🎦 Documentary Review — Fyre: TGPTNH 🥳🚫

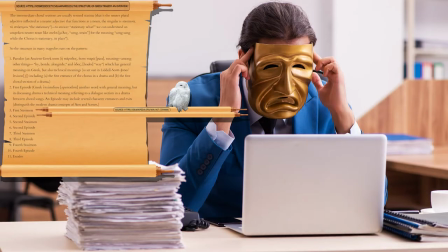8:12 Whoever chose the story structure for the film made an excellent choice, because the disastrous festival fits into the story structure remarkably well.
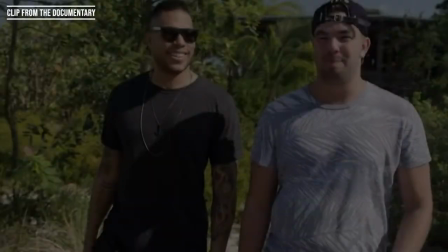8:20 They do have to tweak some things, but the tweaking is subtle and it works. They tweak reality to fit their hero and modernize the Greek chorus as well.
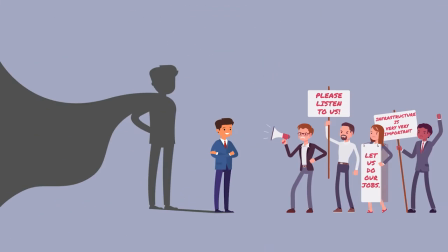8:27 The first thing that needs changing is the protagonist, Billy. The word hero meant something different to the ancient Greeks.
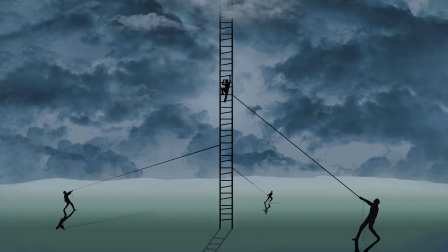8:34 An ancient Greek hero was simply a protagonist with lofty goals, but who was brought down by a fatal flaw called Hamartia.
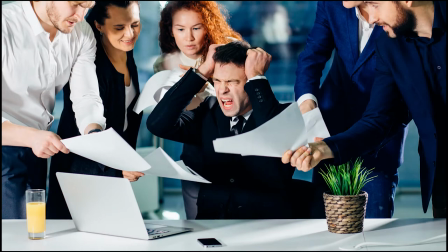8:41 His or her flaws made the hero seem human, relatable, somebody who the audience could sympathize with.
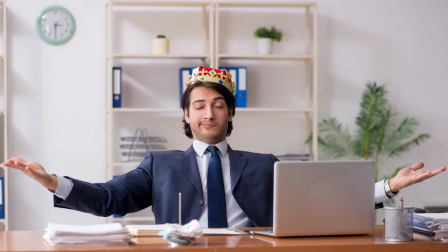8:47 Hubris, excessive pride, was a common flaw for the heroes. To fit that format, the film posits that this was why Billy lied often.
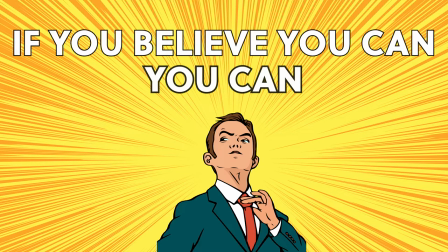8:54 It also paints him as a deeply insecure man. This framing is important to note because it makes Billy a sympathetic character, and that follows the old format.
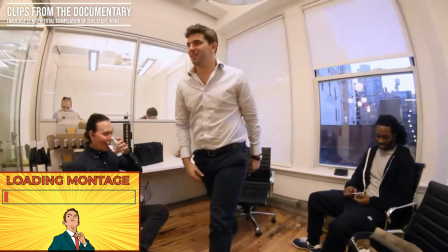9:03 Nerdy, but clearly smart, clearly an incredible entrepreneur. I loved his vision, I loved his ideas, his energy.
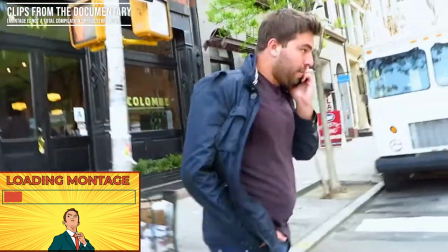9:11 It just became much more than anybody ever dreamed it would be. I mean, you know the saying, desperate people do desperate things.
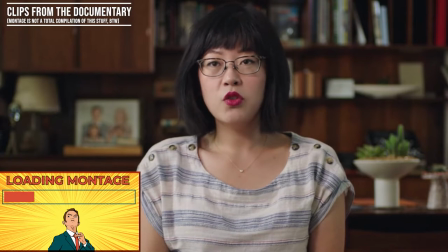9:18 This was Billy's charm. Like, Billy could just sell you on anything. He's an operational sociopath.
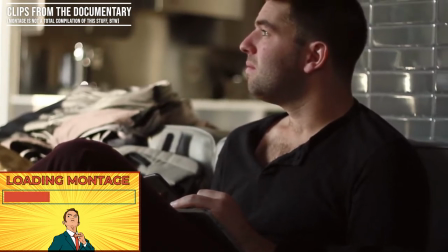9:25 That shit was so far away from what he knew and what he experienced in his life that the cognitive dissonance just led him to say,
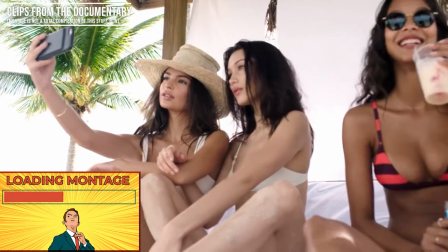9:34 I'm not going to jail. People want to have access, and they want exclusivity.
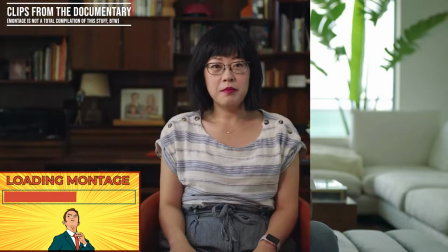9:41 FIRE was basically, like, Instagram come to life. Billy seemed really, really invested in that whole lifestyle.
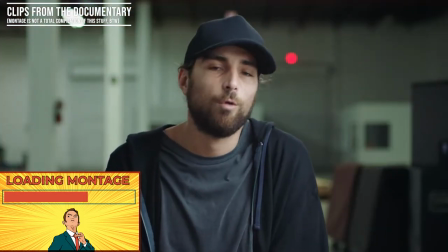9:48 Completely out of his depth, and he's, unfortunately for himself, a compulsive liar.
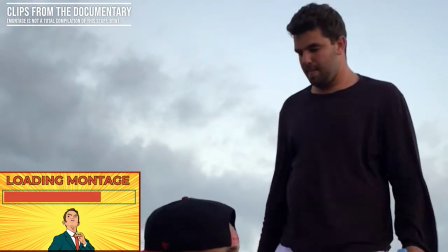9:53 Uh, and someone that at the end, you know, should be held accountable. If there's anything that Guy's good at, it's separating consumers from their cash.
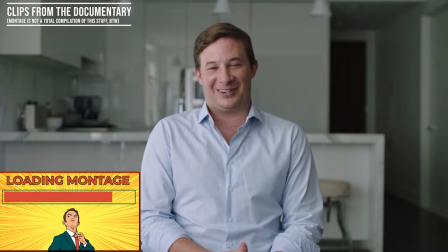10:02 And if there's anything that this country celebrates more than that, I don't know.
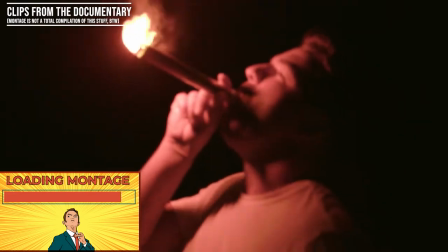10:06 I actually wouldn't be surprised if 10 years down the line we're going to be hearing about Billy McFarlane starting some kind of other venture that's,
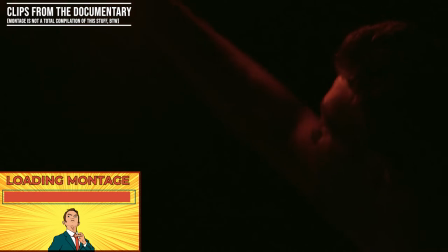10:11 you know, imaginative and gets some serious momentum.
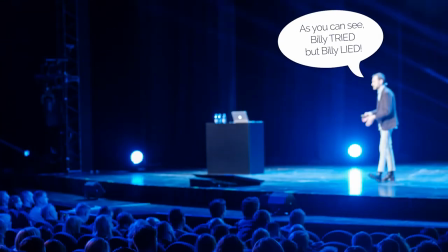10:16 However, I don't think that it makes good arguments here. The way they paint him is clear, though.
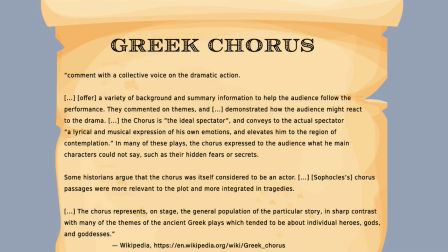10:22 It also tweaks the ancient Greek chorus and modernizes it.
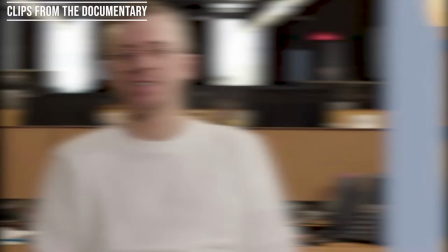10:25 Instead of singing all together or chanting as a literal chorus, interview clips are used to fill the choir members' roles, and each member speaks individually.
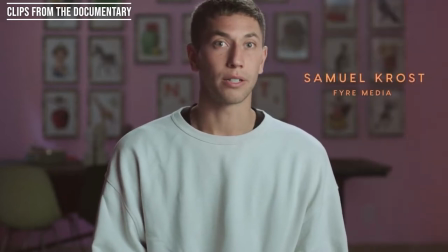10:34 This makes sense, since in a modern documentary, lyric meters in interviews would be odd, and so would all of them speaking simultaneously.
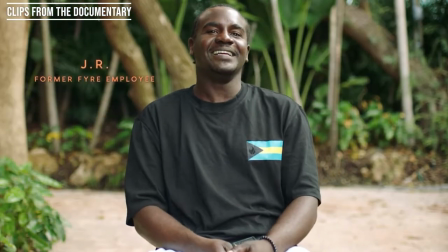10:42 By the way, though, this also means that in a Greek tragedy-like tale about a music festival, there's not much actual music.
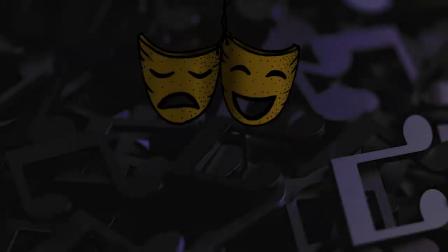10:48 When you consider how the Fyre Festival actually wound up, that twist is actually perfect. the interviewees do check many of the same boxes.
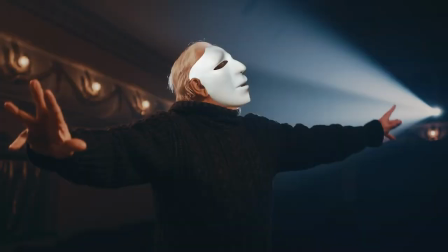10:56 In an ancient Greek tragedy, the chorus served many roles, but they were primarily narrators and an emotional connection for the audience.
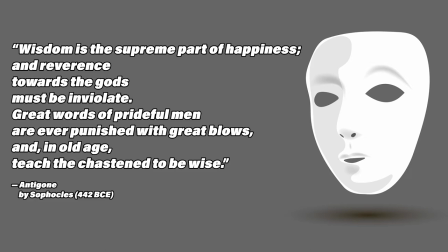11:04 They would add details, context, and further set the mood for the story. Often they'd lament losses and describe feelings of despair.
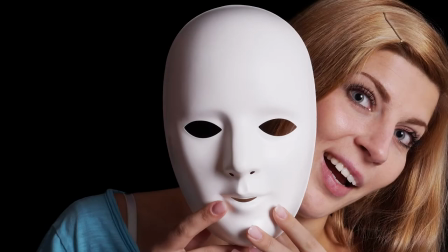11:12 They were the ideal spectator, altogether taken as an actor in their own right.
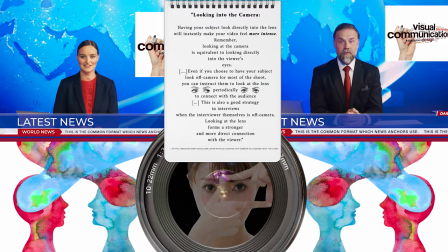11:17 Even the way the interviewees are filmed, which is called the Talking Heads format, has the interviewees similarly narrating the tale,
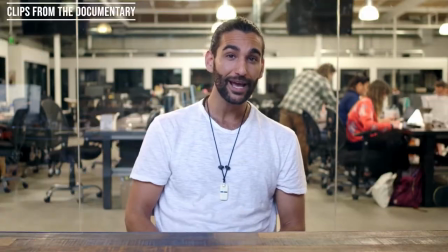11:25 speaking both directly and emotionally to the audience. They're also all filmed in this way, which, even though they're separate,
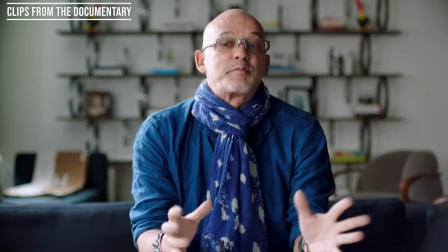11:33 makes them seem to come together overall as an individual whole, sort of like seeing the forest for the trees.
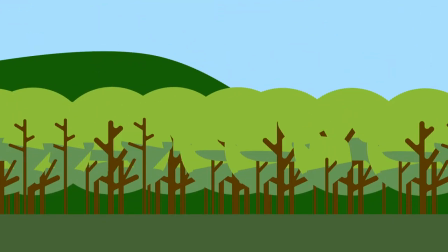11:40 If you zoom out and take them all in context, they do all seem like one unit.
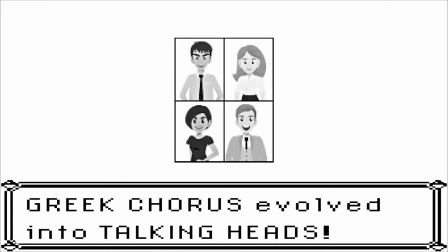11:46 I think that's a clever modernization. Now, on to how it all plays out like a play.
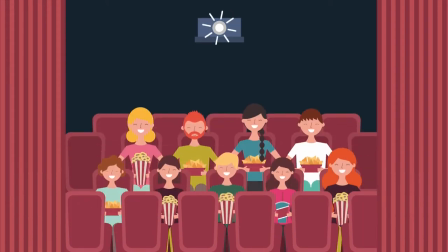11:51 The tale begins with the prologue, complete with expositional dialogue.
It's the biggest event in a decade, I promise you.
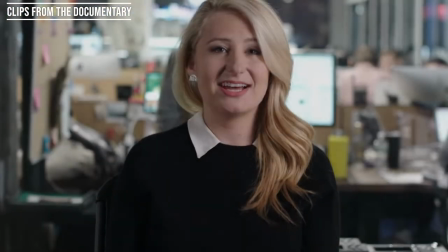11:56 It was just the coolest party that you'd ever seen advertised. It's become one of the most talked about dramas on social media.
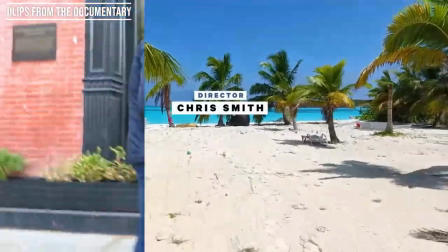12:02 Island getaway turned disaster. Quickly spiraling into chaos. It just became much more than anybody ever dreamed it would be.
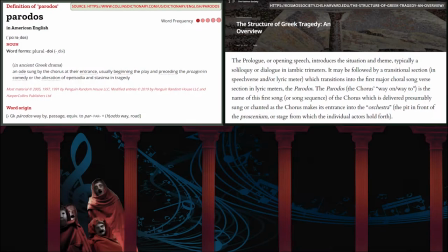12:10 I mean, you know the saying, desperate people do desperate things.
Then you have the parados, which is basically just an extended prologue.